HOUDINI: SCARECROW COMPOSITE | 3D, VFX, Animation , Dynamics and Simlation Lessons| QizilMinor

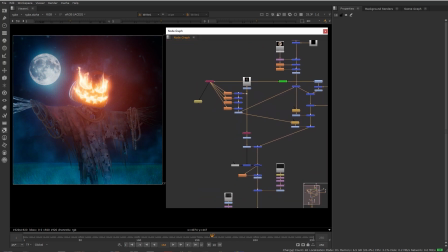0:06 Hello there. In this part of the Scarecrow scene, I'd like to talk about compositing. I'm not the best compositor, but it's something that I know might be useful.
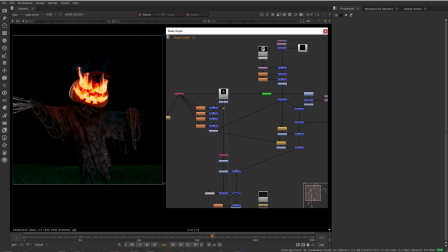0:21 So here I have the final render, um, and we have some extra passes like cryptomat, facing ratio, position camera, um,
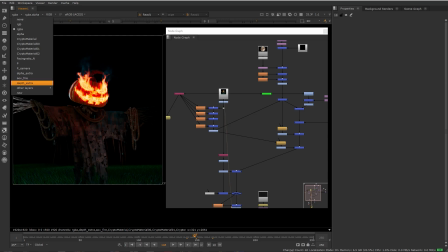0:35 the fire pass, and depth pass. I usually do some extra passes in case I might need them just to be on the safe side, okay?
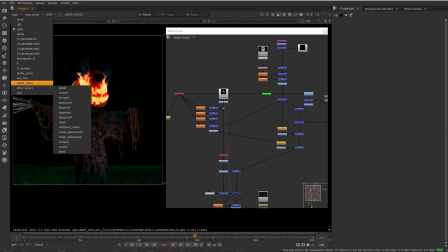0:48 But in this scenario, I decided to go with the Cryptomat, depths, and fire passes, okay?
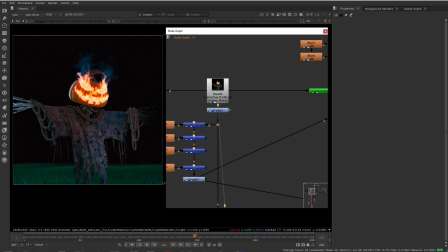0:58 So here I'm starting with just adding a little bit of brightness, and I'm adding a little bit of that blue tint just to kind of emulate
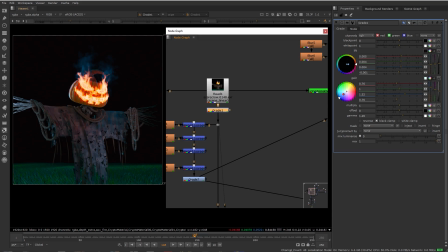1:13 the moonlight, okay, since we're having a night scene.
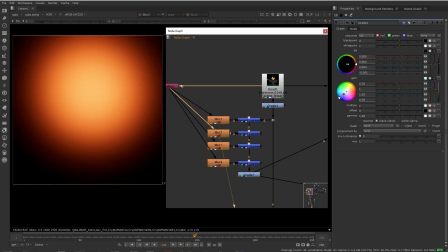1:19 Then I'm extracting the fire and adding a few layers of blur on top of the image.
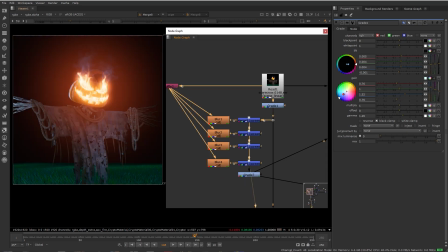1:28 This way I have this glowing fire that kind of also adds to the scene, okay?
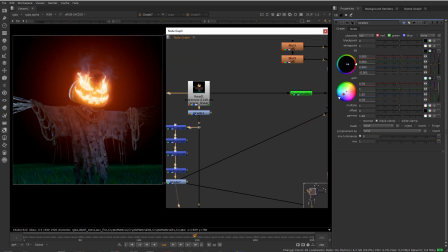1:42 Then a little bit of color correction, and next I'll be using some extra material that I took from the internet just to kind of
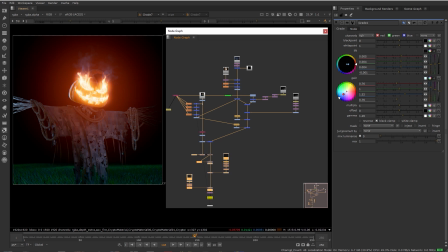1:58 fill the background and add some more additional effects. Okay, so the background, here I have a simple background,
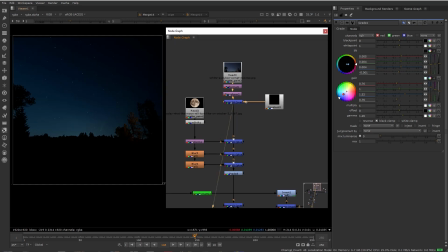2:13 and I'm just resizing it, fitting to the original format,
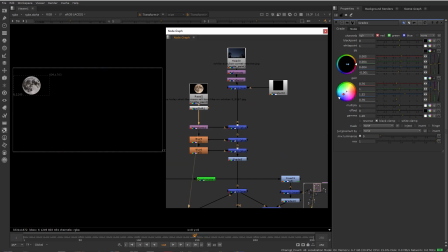2:21 square format. Okay, then I'm having the moon, so I'm placing it right here,
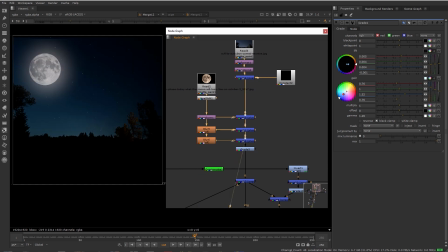2:29 and also a few layers of blur just to have some glow,
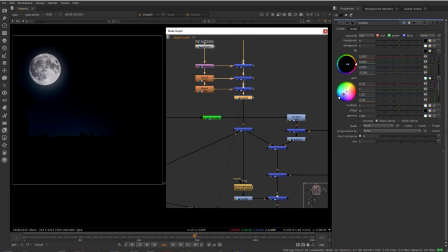2:37 and also doing some color corrections here. Okay, and then just
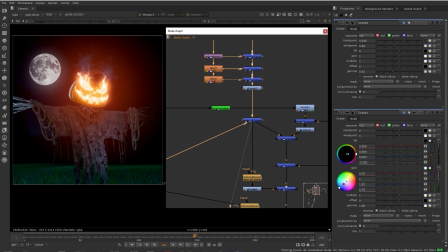2:49 join it together with the foreground. So this is what I have so far, and here I have some video footage of the fog.
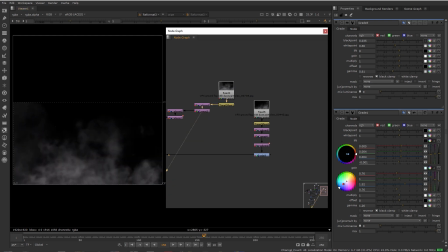3:02 Okay, and I'm also doing some transforms just to place it as I want.
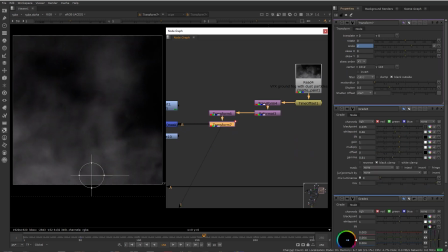3:16 Okay, and plus since I have a camera movement, so I try to kind of animate it to create that illusion of kind of zooming in.
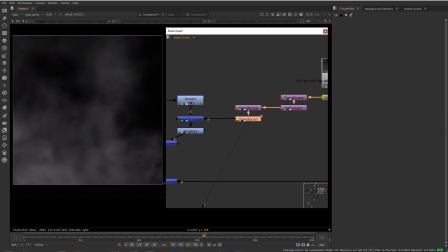3:35 Okay, so and here I have what I have so far. Okay,
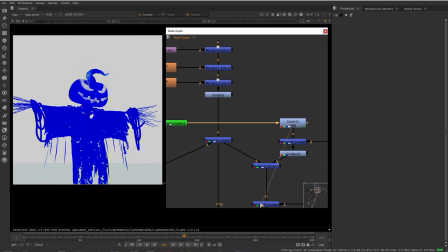3:44 and so using Cryptomat, I'm extracting the foreground of the Scarecrow and masking this fog
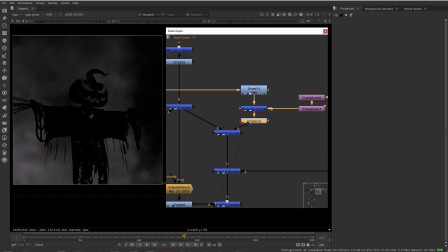3:57 so that I could have on the background. Okay, then I'm tinting it into a blue and
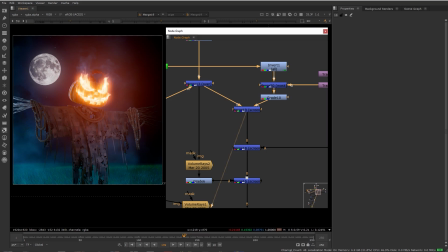4:06 just adding on top of the final composite.
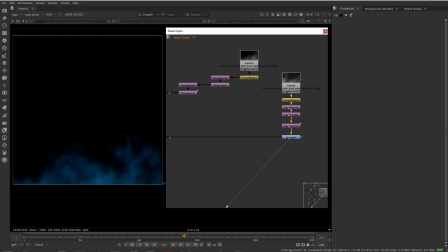4:11 Okay, so I have the second layer, which I would like to see in the front,
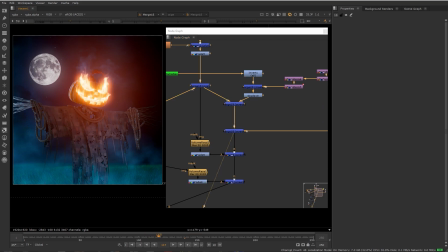4:18 and I'm simply putting it on top without any mask. Okay.
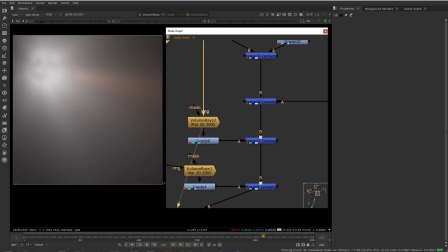4:29 Next, I would like to give some volume to the moonlight, so it has some mystery look overall.
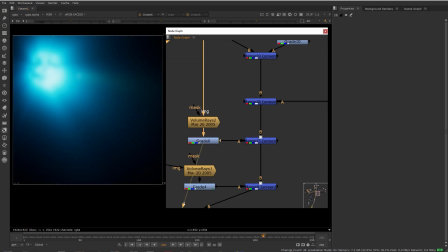4:44 Okay, so I'm tinting it to blue and I'm screening it.
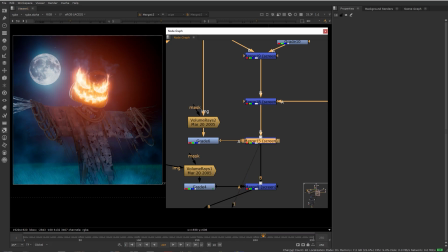4:49 So as you see, it has some nice glow, and also I'd like that glow to kind of affect
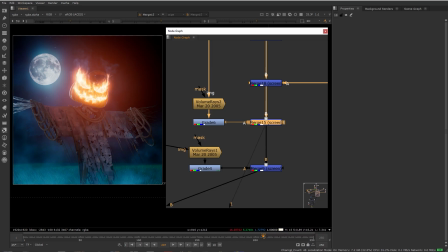5:06 that that's Scarecrow,
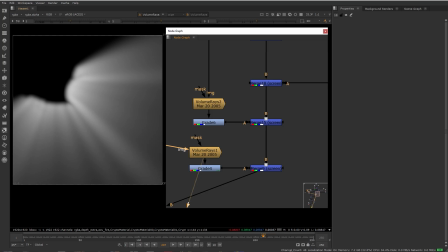5:10 and just to run on the edge of the Scarecrow, okay?
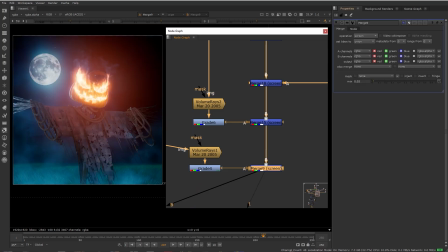5:17 And just a slight touch, I see, just like I can increase that, but just a small portion of that volume light to have that
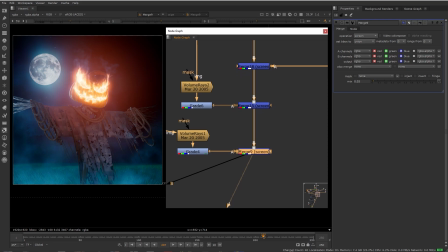5:36 that mysterious effect, okay?
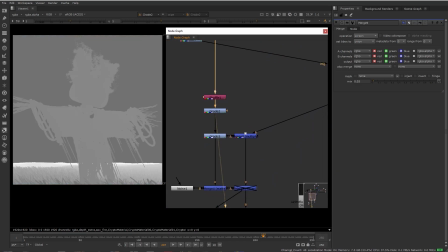5:43 So next, here I'm using the depth pass that I would like to add onto the background,
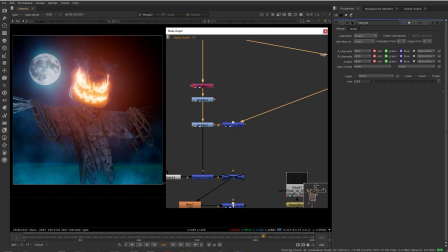5:52 but it's not that obvious, so
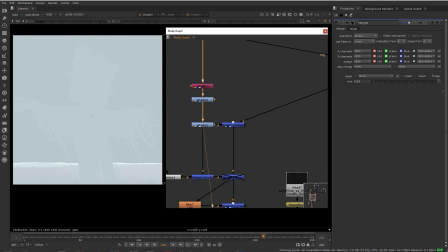5:57 I simply left it as it is, but there's not much of effect
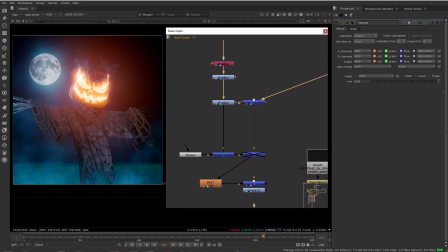6:07 on the scene, okay? And final tweaks. So here I wanted to add some noise, but let's see, actually,
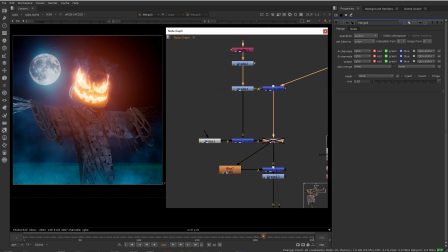6:28 but I decided not to use it. I could actually delete this, but I'll do that later. Then I'm blurring the whole scene and screening it on top,
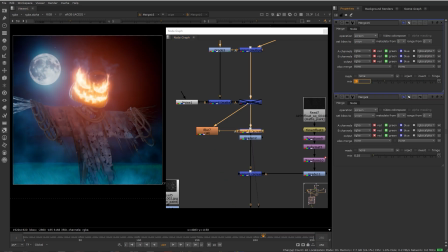6:45 again with some small mix values. Again, just overall bloom of the overall scene, just a little bit.
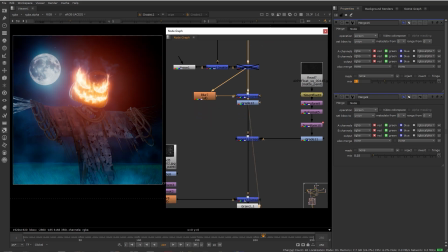6:56 Then again, grade to add some contrast.
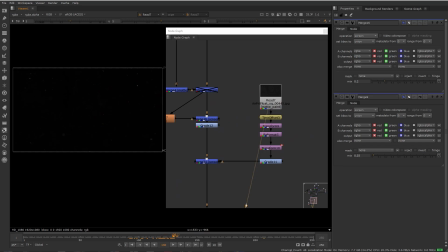7:02 And then I got that footage of particles, okay, which I also graded and screened it on top.
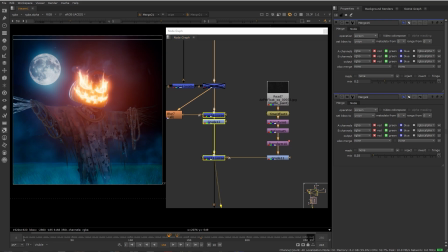7:18 So this way we have some atmospherics that will also enrich our scene.
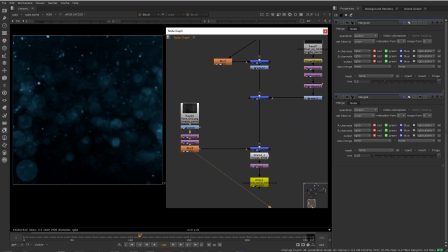7:32 Okay, and the final one, I decided to add some dirt lens.
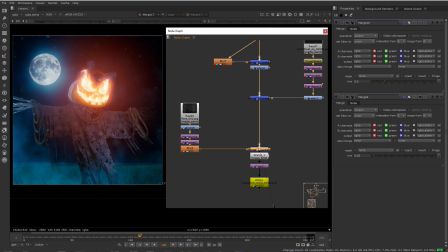7:40 So as you see, just a slight, it adds okay, with some small mix values. And the last one is a grain.
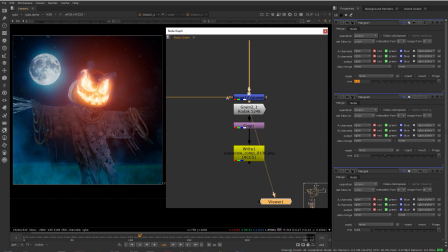7:58 I've added some small grain, small, maybe average, and the last is crop.
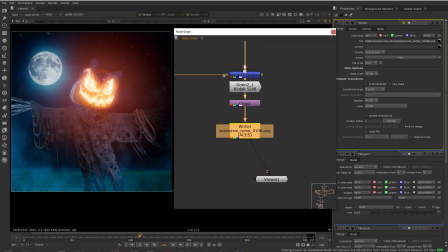8:12 And yeah, and then simply render that out and